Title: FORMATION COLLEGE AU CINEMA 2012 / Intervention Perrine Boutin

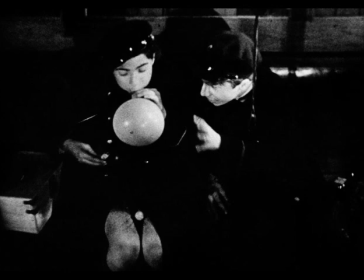(79:57)
On voit la même chose qu'eux, le ciel qui arrive comme ça, qui prend les trois quarts de l'écran. Voilà, il y a cette idée-là d'être du côté des enfants, du côté de l'énergie vive, du côté voilà. Après, la caméra, elle est un peu,
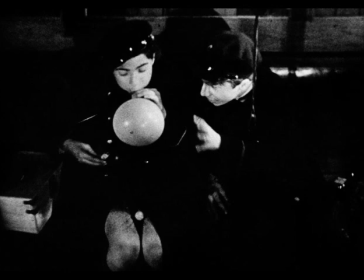(80:13)
je dirais pas qu'elle est pas pensée, parce qu'elle est extrêmement pensée, bien sûr, mais elle est pas aussi mise en scène de façon, comment dire, rigoureuse que peuvent l'être d'autres cinéastes. Elle va un peu dans tous les sens. Le montage est assez fou et assez
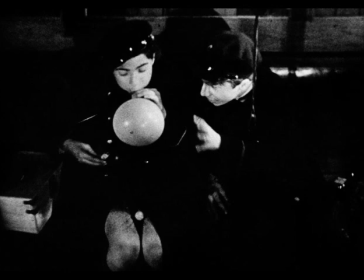(80:31)
très créatif, enfin absolument pas classique. Il nous dérange, voilà. Donc il y a cette caméra qui va dans tous les sens, et qui c'est pour ça qu'elle est pas forcément quand elle est en plongée, c'est pas pour surplomber l'enfant.
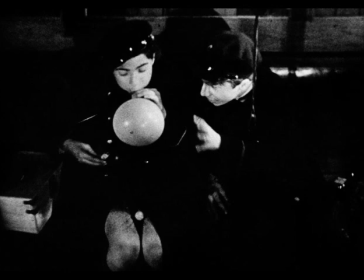(80:46)
Elle surplombe jamais l'enfant. À part effectivement, par exemple, typiquement la scène où Tabar est dans le bureau du directeur. Là, il est filmé un peu en plongée, comme ça, on l'enferme. C'est pour prouver qu'il est prisonnier, qu'il n'arrive pas à parler à son directeur, qu'ils sont dans deux mondes totalement différents.
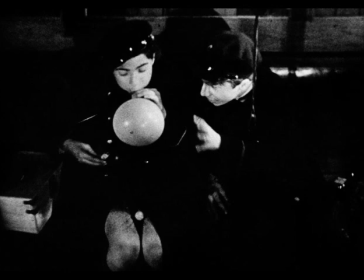(81:03)
Mais est-ce que vous avez vu des caméras sur l'enfant comme si c'était quelqu'un, un adulte qui le regardait ? C'est ça la différence, en fait. Il n'y a pas de plan comme ça, où on voit l'enfant vu par un adulte.
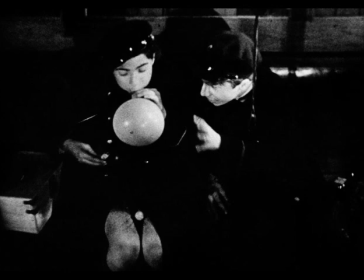(81:21)
Typiquement, quand ils sont dans le compartiment, au début du film, ils sont en train de jouer. C'est évidemment pas un adulte qui les regarde, mais on a vraiment l'impression que quelqu'un les observe. Enfin, moi, j'ai vraiment ressenti cette espèce de regard surplombant, alors qu'il n'est peut-être pas le regard de l'adulte, ou je ne sais pas, mais j'ai eu l'impression que c'était voulu, enfin, que c'était quelque chose de voulu.
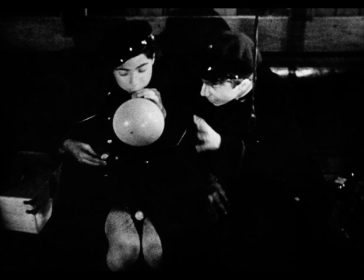(81:41)
Et d'ailleurs, ils ne sont pas spécialement sympathiques. Enfin, je veux dire, quand on les voit comme ça, faire leur... ils ont l'air trop grands pour les blagues qu'ils font. Enfin, ah bon ? Un petit peu, enfin, y a un décalage quand même entre... D'accord. Alors, cette scène, elle a été longuement analysée par Pierre Gabaston.
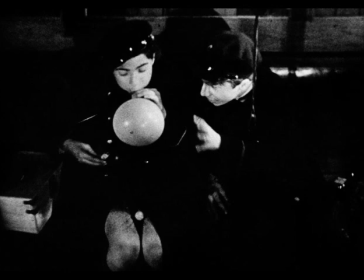(81:56)
C'est dommage que ce ne soit pas lui une fois de plus à ma place. Mais c'est une scène, et Godard en a parlé, Alain Bergala également. C'est une scène qui plaît beaucoup parce que vous voyez tous la scène à laquelle fait référence votre collègue.
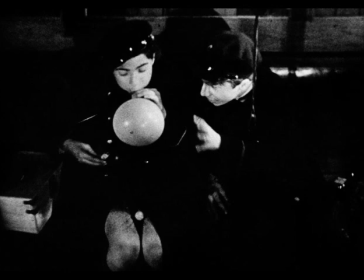(82:11)
C'est cette idée de... Voilà, au début, on les voit en plongée, effectivement, en train de faire leurs bêtises, montrer le doigt magique, etc. Enfin, voilà, toutes les petites choses. Et à la fin... on les voit en contre-plongée en train de fumer leurs cigares, et la fumée qui s'épaissit dans le compartiment comme s'ils étaient dans un espèce de...
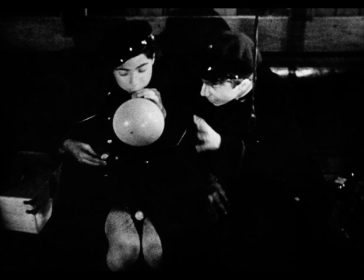(82:30)
Alain Bergala dit c'est ce désir de plan, c'est celui d'un cinéaste de l'aquarium. Les cinéastes de l'aquarium sont des cinéastes de la mise en bocal des corps dans un espace-lieu limité, comme le volume d'eau contenant entre les parois de verre.
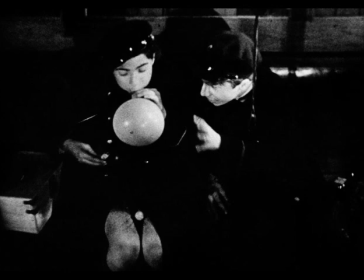(82:47)
Ils aiment avoir flotté ces corps dans un milieu dont ils contrôlent la densité et dans un espace borné où ils savent que les personnages ne pourront pas s'échapper ni se perdre. Voilà, donc c'est ce plan aquarium qui les enferme parce qu'on est dans un compartiment de train.
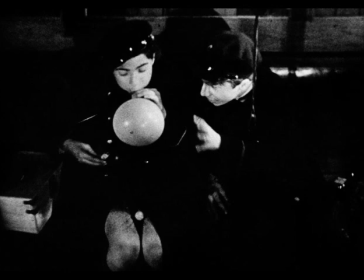(83:02)
Je crois que ce qu'a voulu nous dire Jean Vigo, mais après c'est une interprétation personnelle, si d'autres en ont, je veux bien, c'est, voilà, on est dans un compartiment, on est un peu enfermé. On arrive au collège. Le plan d'avant, c'était rentrer, fini les vacances, c'est la rentrée.
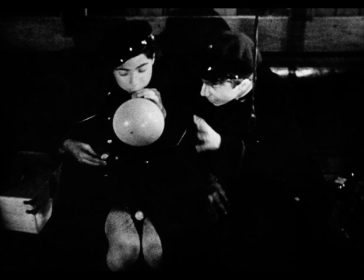(83:17)
Donc on arrive au collège, on est voilà, dans un espèce de dans une plongée, dans un compartiment, avec une personne qui est morte à côté. On arrive dans ce qui croit être morte. Hein. C'est le surveillant Huguet qui voilà.
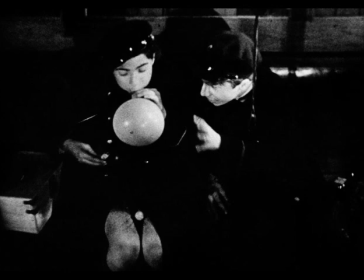(83:33)
Mais voilà, c'est, à mon avis, cette plongée, elle est faite pour ça, pour nous montrer qu'on arrive dans l'enfermement, on arrive dans le compartiment du wagon qui va nous amener au compartiment du dortoir, etc., etc. Voilà. Mais je crois pas qu'il se soit vu par qui que ce soit. C'est vraiment cette
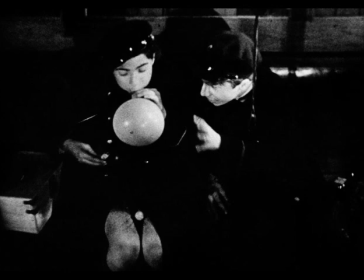(83:55)
c'est un peu plus loin aussi où il en reparle de pourquoi enfin l'interprétation que bon bref. Bonjour, alors deux questions.